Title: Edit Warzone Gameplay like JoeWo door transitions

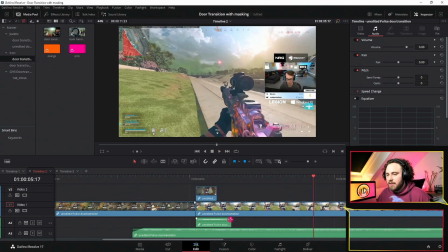[15:54]
i can get a load of sun is what you can also do here is like maybe fade it a little yeah that's just because this this smashing was a little bit loud to me to not understand what mutex was talking about and then you have the information that came from before because
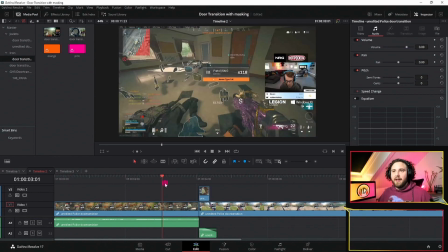[16:11]
here he's just collecting money and doing his own business and then it's like as if someone in the comms starts talking and therefore this transitions being sold even better because the conversation afterwards just continues
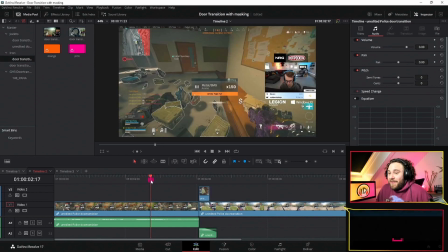[16:23]
and it's just seamless like it's I don't know just perfect you
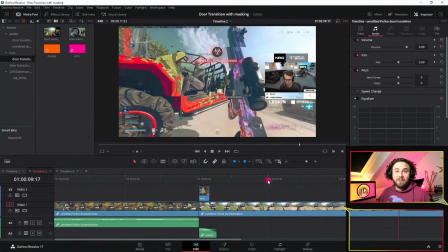[16:31]
know the conversation continues he's like the money is here and then the rest happens you know this is how the transition is being made before we end this video i will show you my favorite door transition that i've ever created at the very end so make sure to stick it on until then but i want to thank you guys so much for watching if you enjoy these kind of videos and if they help you just please leave a like maybe subscribe do subscribe also comment down below what you want to see next because this was a suggestion from pew pew pew i think it was palm palm i know it was and again thank you so much for coming by i love you guys so much thanks so much it's iron joe whoa and bradman for letting me use the clips letting me edit their stuff uh you guys are awesome make sure to check them out down below as well and if you want to see any of these kind of tutorial edits or edits in general live come by my twitch is twitch.tv slash introduce and every youtube tuesday we are going to do live edits of these tutorials so if you want to see how they are done make sure to come by and this coming friday we will have the health overlay tutorial i actually did that tutorial live as well so you could have seen it but this will be live coming friday the health bar kind of angel walk style so if you want to know how that works come by next friday all done in davinci resolve no plugin needed just some work all right i love you guys so much for coming by and i hope i will see you next time all right bye oh the clip stupid
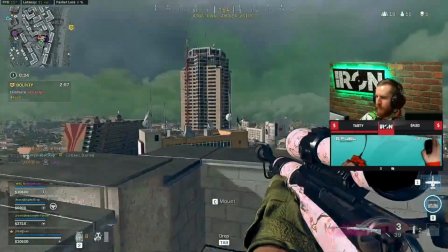[18:13]
me it's an edit i did for it's iron he is in downtown and there's a cluster strike he runs through the door and while he turns
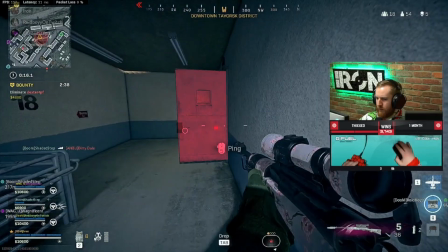[18:22]
um he looks at the door that he just ran through and the cluster is gone and i'll break
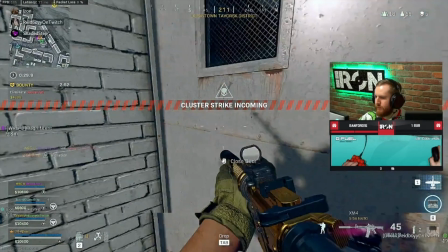[18:27]
it down a little bit so when we go frame by frame you see that it doesn't line up perfectly but still sells it very
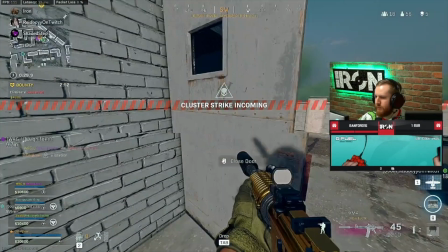[18:34]
well because when he actually runs it is way faster than when you edit it so even when it looks a little bit choppy when you do all the minor
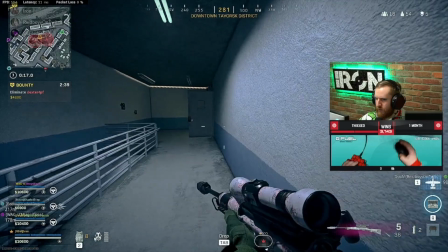[18:42]
adjustments it will look very good when played quickly and it's one of my favorite transitions so far because i didn't think it would look
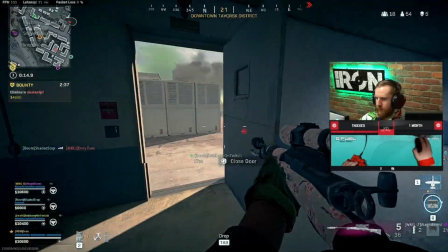[18:50]
good when i edited it because i had to animate the door kind of oddly but it worked out very well so use these techniques that i showed you and just try them with things you may think look cool and it will work out very well all right see you next time